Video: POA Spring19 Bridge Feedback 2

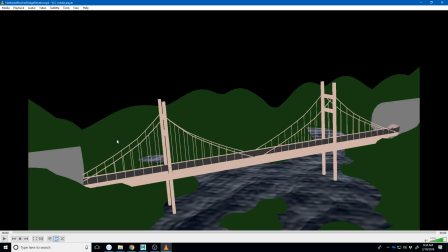(4:04)
On top of all that, even though all of this is bright and glowing and has no shadow, your background is completely black, and so that's really doesn't
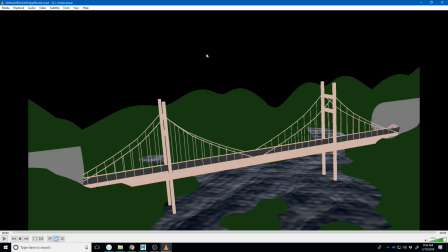(4:18)
make a lot of sense. Sorry, I got a text message I had to look at there. Like it just doesn't feel like there's any light coming from the sky, so why is all of this stuff glowing?
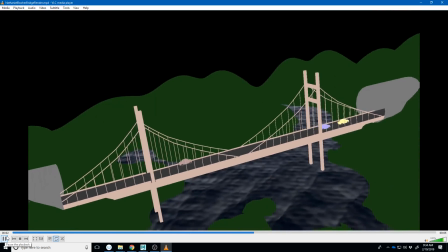(4:30)
And then finally, like your camera's kind of doing some zooming in and out too, even though it's kind of at an angle.
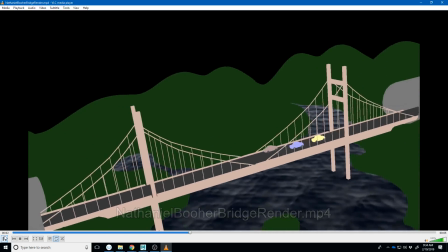(4:38)
And I think it moves so much that we're unable to necessarily track the
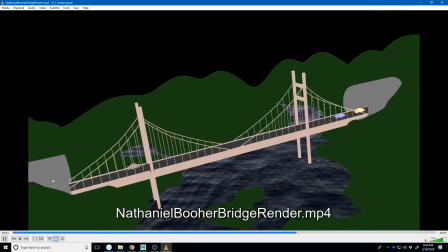(4:44)
cars clearly enough to see the motion that happens, and just everything kind of zigzags around.
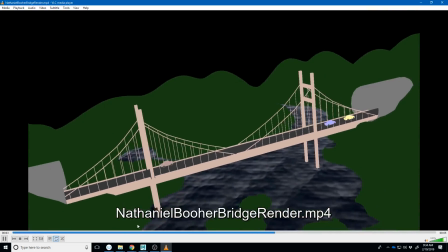(4:50)
So I think what I would do is simplify that camera motion. Just like get in there kind of closer and maybe at an angle to where we can see what's going on.
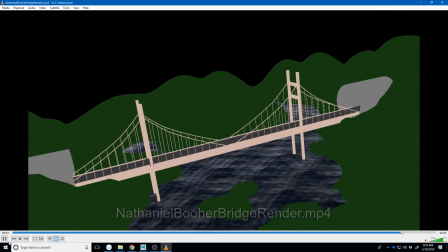(5:02)
Yeah, and the camera motion is a little too much. The car feels like
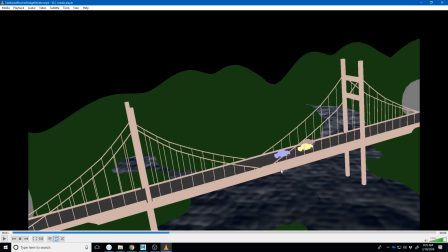(5:08)
when I watch the car, this yellow car kind of go back into its lane, it doesn't feel like it's going at an angle.
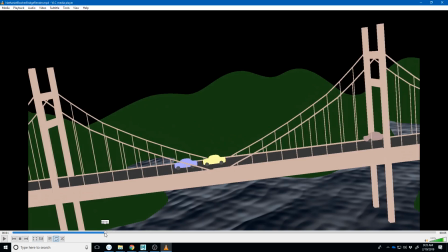(5:15)
It just feels like it kind of slides over in front of that car, and that's really kind of not how physics would work on that.
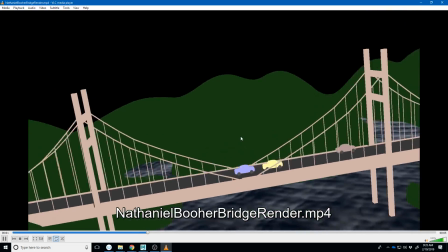(5:22)
So I think this one would do with just another overall pass,
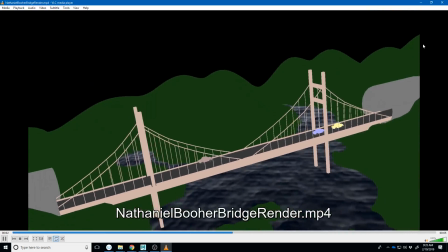(5:28)
just to clean up each of these pieces and keep pushing on them. So again, keep up the hard work.
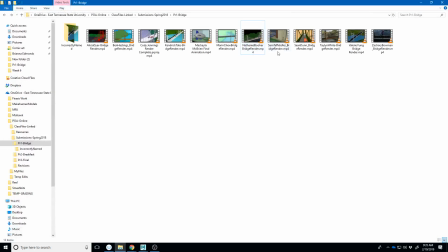(5:35)
Let me know if you have any questions. So Sam.
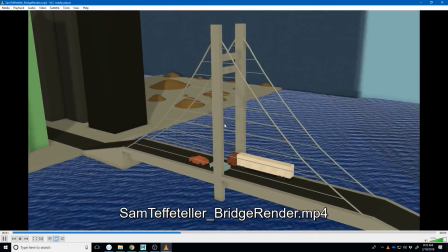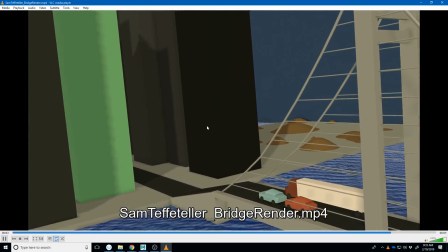(5:45)
Yeah. So you got some cool stuff going on in here. You got this this texture on the ground.
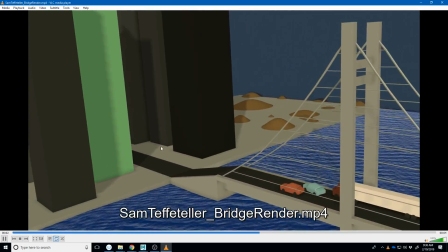(5:51)
I believe this is hardware 2.0, and like you're getting some pretty nice renders out of here.
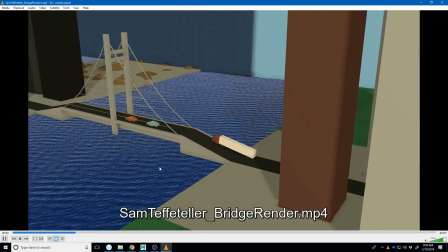(5:59)
Like you got some shadow stuff, and there's a little bit of work on the shadows that could be helped.
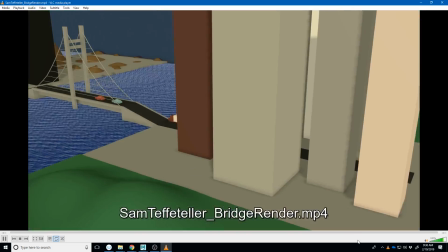(6:04)
But I like some of the ambient occlusion in the bridge.
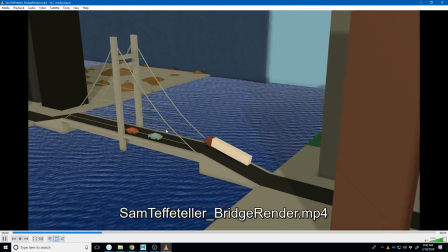(6:06)
I actually like that you kind of redid the bridge in a completely different way, and you added this like elevated element to it,
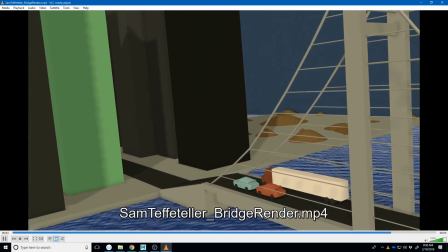(6:14)
where the truck has to go up the incline.
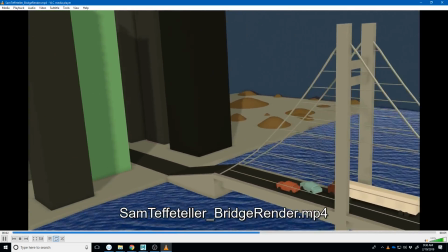(6:20)
I think that there's a point where it feels like the red car actually backs up,
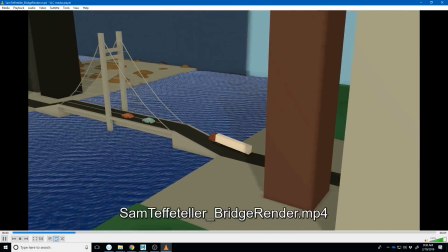(6:28)
and so I think the animation needs just a touch more work to kind of clear up what's happening there.
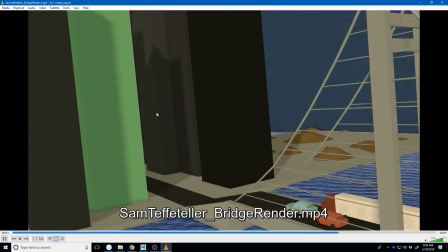(6:34)
So you kind of see that like right there, the red car feels like it kind of slides backwards.
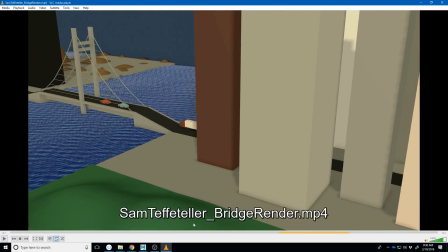(6:42)
The other thing is like, think about where the camera's looking. So right now, like our center of our focus is like right here, and there's nothing really pulling our eyes to these cars.
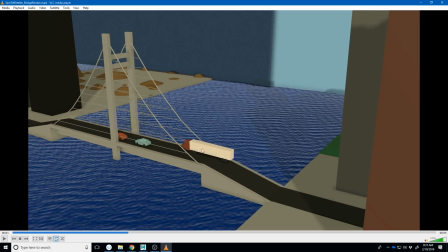(6:54)
Now here we're focused in on them a little bit more, but maybe just sort of letting us know what we're supposed to be looking at with the angle of the camera.
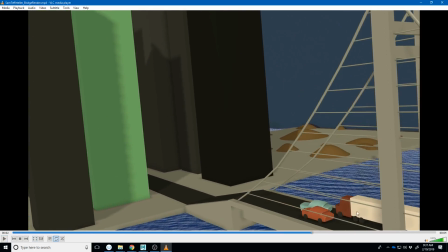(7:02)
And then we do this where we kind of shift over, and like now all the action is happening down here in this bottom corner, and it's like we're looking over here. Like what are we supposed to be seeing over here? Like the first time I watched it, I expected something to come out of here.
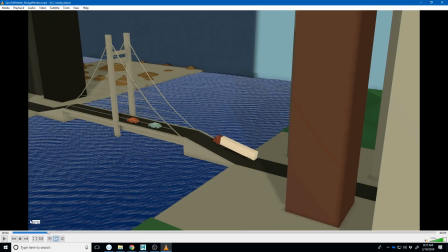(7:19)
So like just kind of playing with the camera a little bit more to make sure you're showing the audience what you want them to see.
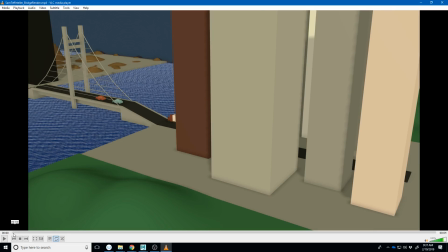(7:26)
I really like these little like rocks and hills you got going on over here. I see what you were trying to do with this.
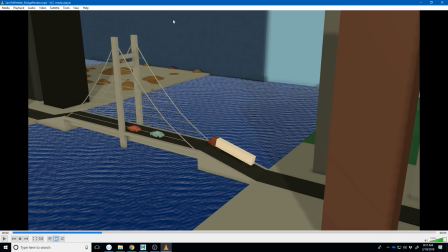(7:34)
I think you were trying to get like this environment sky back here. But where we can see the edge of it, it kind of breaks the illusion. So I think if you just keep that going off into the distance, I think that would probably help with that as well.
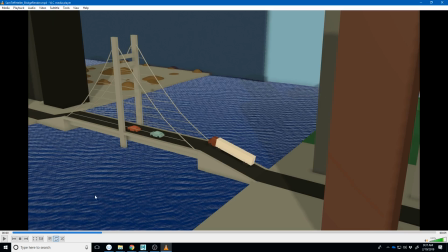(7:51)
I like the buildings, and again, I like the texture you're getting on the water. So maybe a little noisy, and it has a lot of texture, whereas the rest of your scene doesn't. So it almost feels like maybe the rest of your scene could use a little bit more texture, or this could use a little less texture.
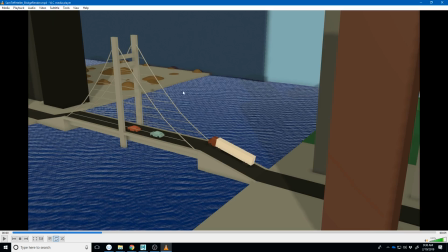(8:08)
Just to kind of keep a consistent theme throughout here.